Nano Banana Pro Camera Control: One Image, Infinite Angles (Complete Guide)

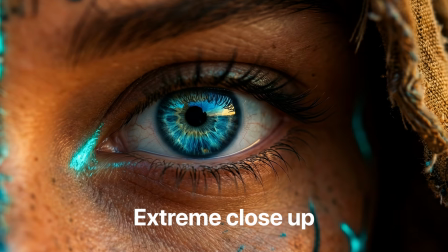246s
Now we're filling the frame with just the character's face, and suddenly they become even more vulnerable, even more exposed, because we can read every micro expression. So you can use that if you want the user to feel something deeply. And if you want to take it even further, you can use a macro shot.
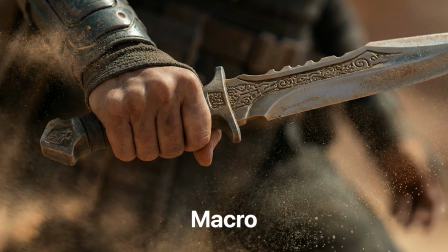258s
This is where we focus on a specific feature of the character, for example the eyes or her hand, a detail that tells a part of the story.
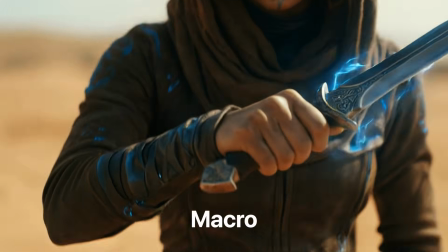263s
This creates intense suspense and anticipation. And here again you can see the level of details that Nano Banana gives us.
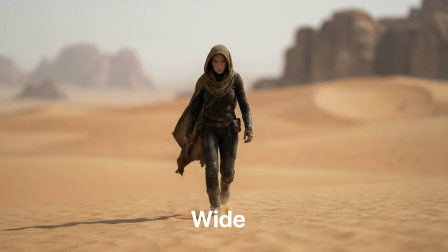269s
Now on the opposite end, you can go with the wide shot, or what is called the full body shot. This is where we pull way back and we see the character from head to toe.
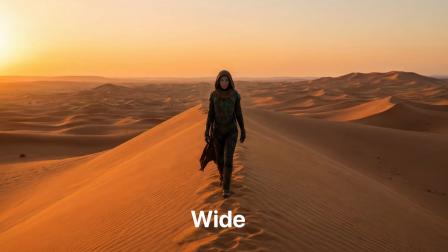275s
This is used to establish the context. So we're going to see her full outfit, her posture, the environment around her.
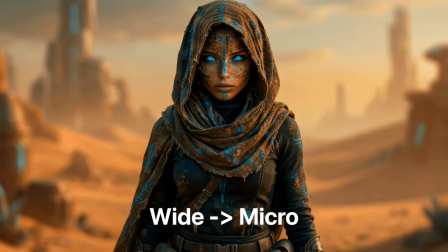280s
Basically we see her character in relation with her word. And here's something that I discovered. If you cut from a wide shot to a micro shot, the contrast creates incredible dramatic attention. Again, as you can see, we're using this framework, you can manipulate emotions just by prompting how far or how close you want the character to be from the camera.
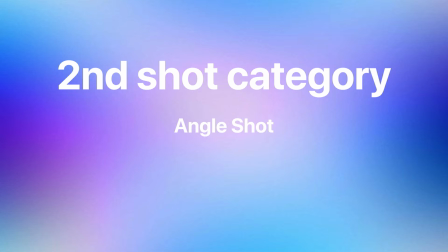295s
Alright, so now let's talk about angle shots. This is where we control the power dynamics. So let's start with the high angle shot.
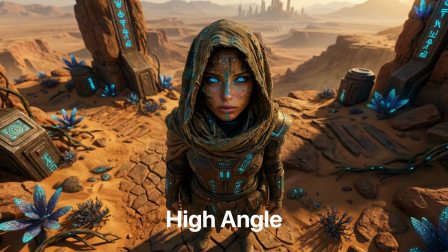300s
This is where the camera will look down on the character, and immediately the character will appear weak, vulnerable, intimidated. As the viewer, we will feel dominant. We are the imposing force. So you can use it when you want the character to feel at the lowest point in the storyline, or maybe if they are facing something bigger than them.
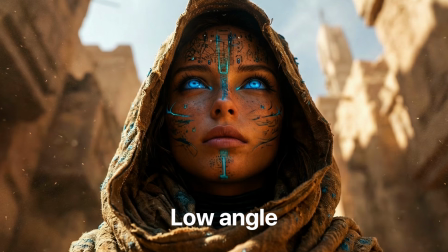315s
Now, if you flip it to the low angle shot, the camera looks up at the character this time, and suddenly the character appears powerful, heroic, intimidating.
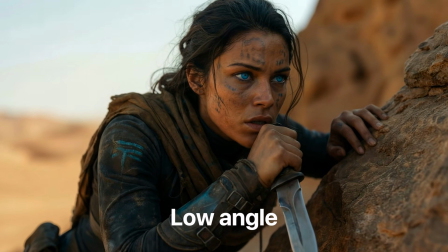323s
They are in control now, and now we feel smaller as the audience. So this is the perfect shot if you want to create like a heroic moment when your character is going to do a power move, for example.
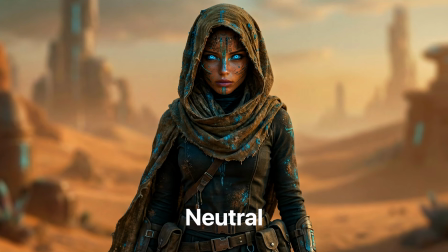331s
And then you have the eye level, which is neutral and equal relationship. This is your everyday moment, the dialogue scene, for example. And now here's something that I discovered that nobody's talking about. You can layer these angle shots that we just seen with the distance shot that we've seen before.
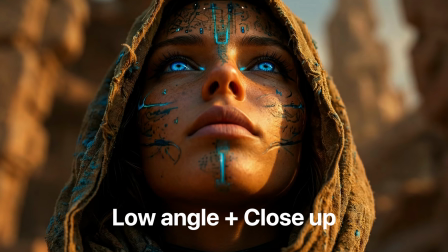344s
And for example, you can create a low angle close-up like this one, or even low angle wide shot that will hit different.
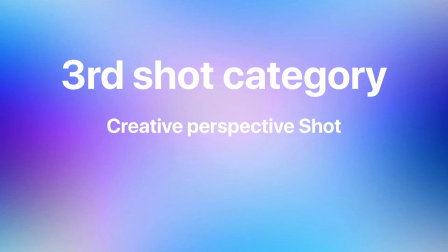349s
Alright, so now let's talk about the third type of camera angles, which are called the creative perspective shots. First, over the shoulder.
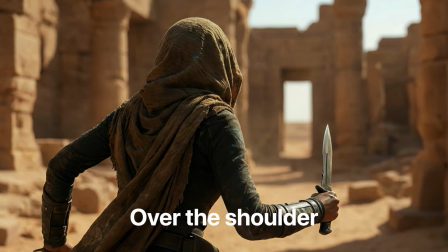354s
This is where the camera sits behind the character, so we see what they're looking at. This keeps the character in the frame, but we also see her perspective.
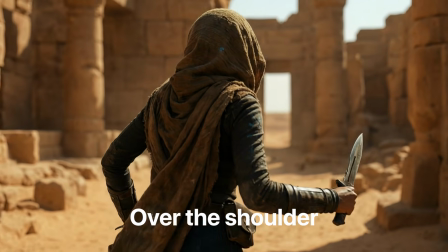361s
That's perfect for a conversation or just to see what they're observing at the moment. This is also perfect if you want to create a shared viewpoint between the character and the viewer.
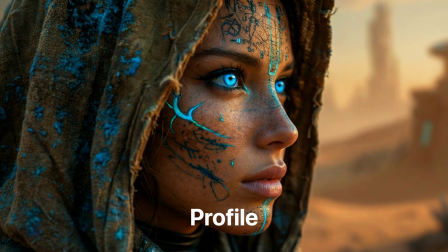369s
Next, the profile shot. I mean, this one is pretty straightforward. You can use it to show thoughtful moments, artistic shots, or even the character thinking about something.
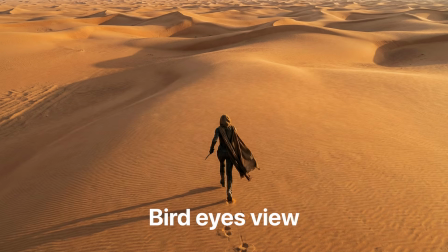377s
Next, the bird's eye view or the overhead shot. So the camera flies directly above the character and looks straight down to her.
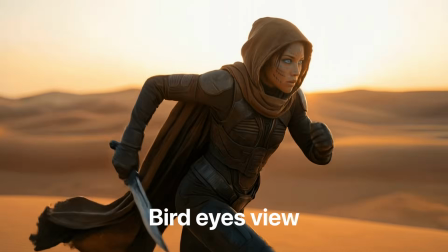383s
This emphasizes scale, and you can see that the character looks small, the world looks vast. We almost have a godlike perspective where we not really connect to the emotion of the character, but we see the world. And this is perfect if you want to do a transition between scenes, or if you just want to see how big is the world in which the character is evolving.
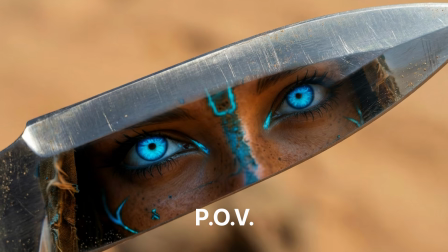398s
Now, the point of view shot or the POV shot, this is where the viewer becomes the character. It's basically like a video game.
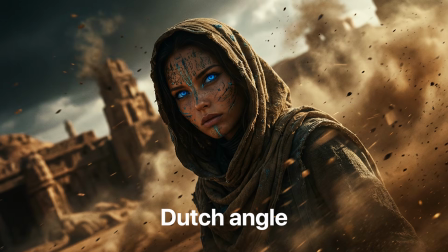403s
We have an immersive shot, we see the character as they see the scene. Next, we have the Dutch angle or the tilt angle, and immediately everything feels off, it's uncomfortable,
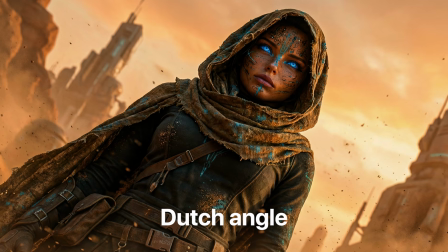411s
it's chaotic, so the character might feel unhinged or the situation might be dangerous.
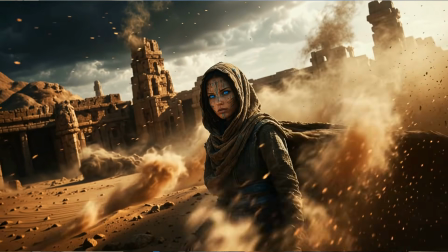416s
As you can see in my case, I had a lot of like particles or sand elements that are going everywhere. Just be careful to not overuse this effect.
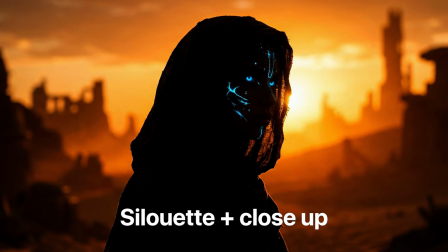422s
Same thing with this one, which is called the silhouette shot, which also can be combined with a wide shot or a close-up shot.
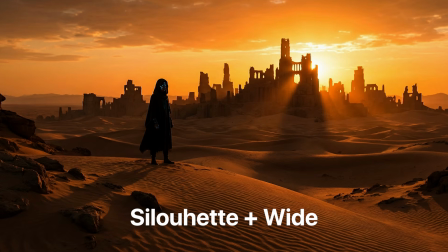426s
And here you would get more dramatic or mysterious vibe. By the way, again, if you feel lost, you have everything in the Notion template with the examples, with the prompt, so don't worry about it. Now, I didn't want to tell you this from the beginning, but there is something that most people don't know about, and this technique is going to save you hours.
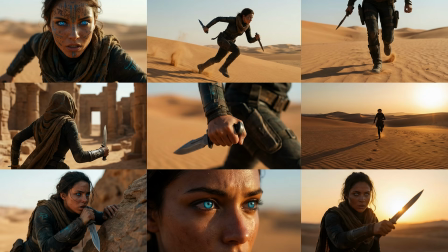440s
So instead of generating every angle and spend a lot of time doing it, you can generate 9 different storytelling angles in just one generation.
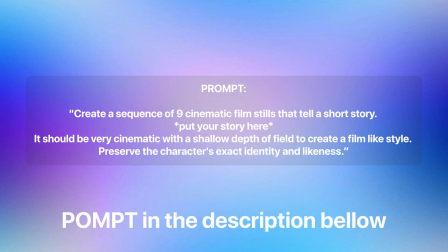447s
And here's how it works. So you can use this specific prompt structure, and Nano Banana will create a grid,
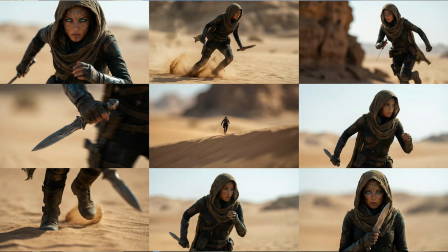451s
and you can see that each panel shows a different angle of your character, and all of them maintain consistency while telling the story you prompted. Now, why is this powerful? Because Nano Banana understands storytelling. You can get surprising shots that you didn't even think of.
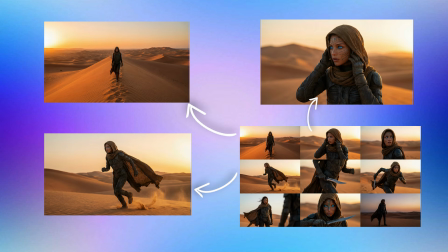463s
So this is basically a storyboard generator, and when the storyboard is generated, you can just extract the specific angle that you want with this specific prompt.
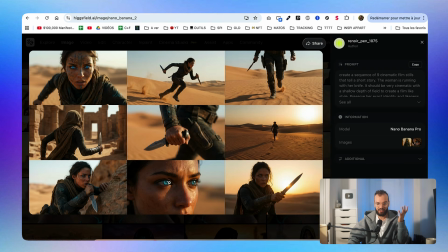470s
As you can see, the character consistency is sometimes not perfect. For example, here you can see that she's missing the tattoo that she has here, which is a shame because that's a great image, but I cannot use it. Same thing for this one, but the rest is completely usable. Now, before we move into animating all these images, there is one crucial step, which is upscaling, because most AI image generators output at low resolution.
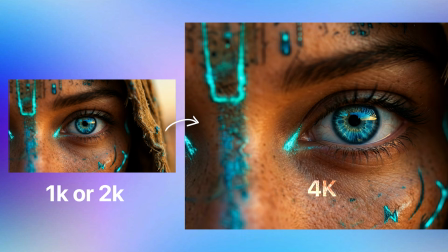488s
You will get 1K or 2K image, but what we really need is a 4K crisp image so that you can have amazing video later on.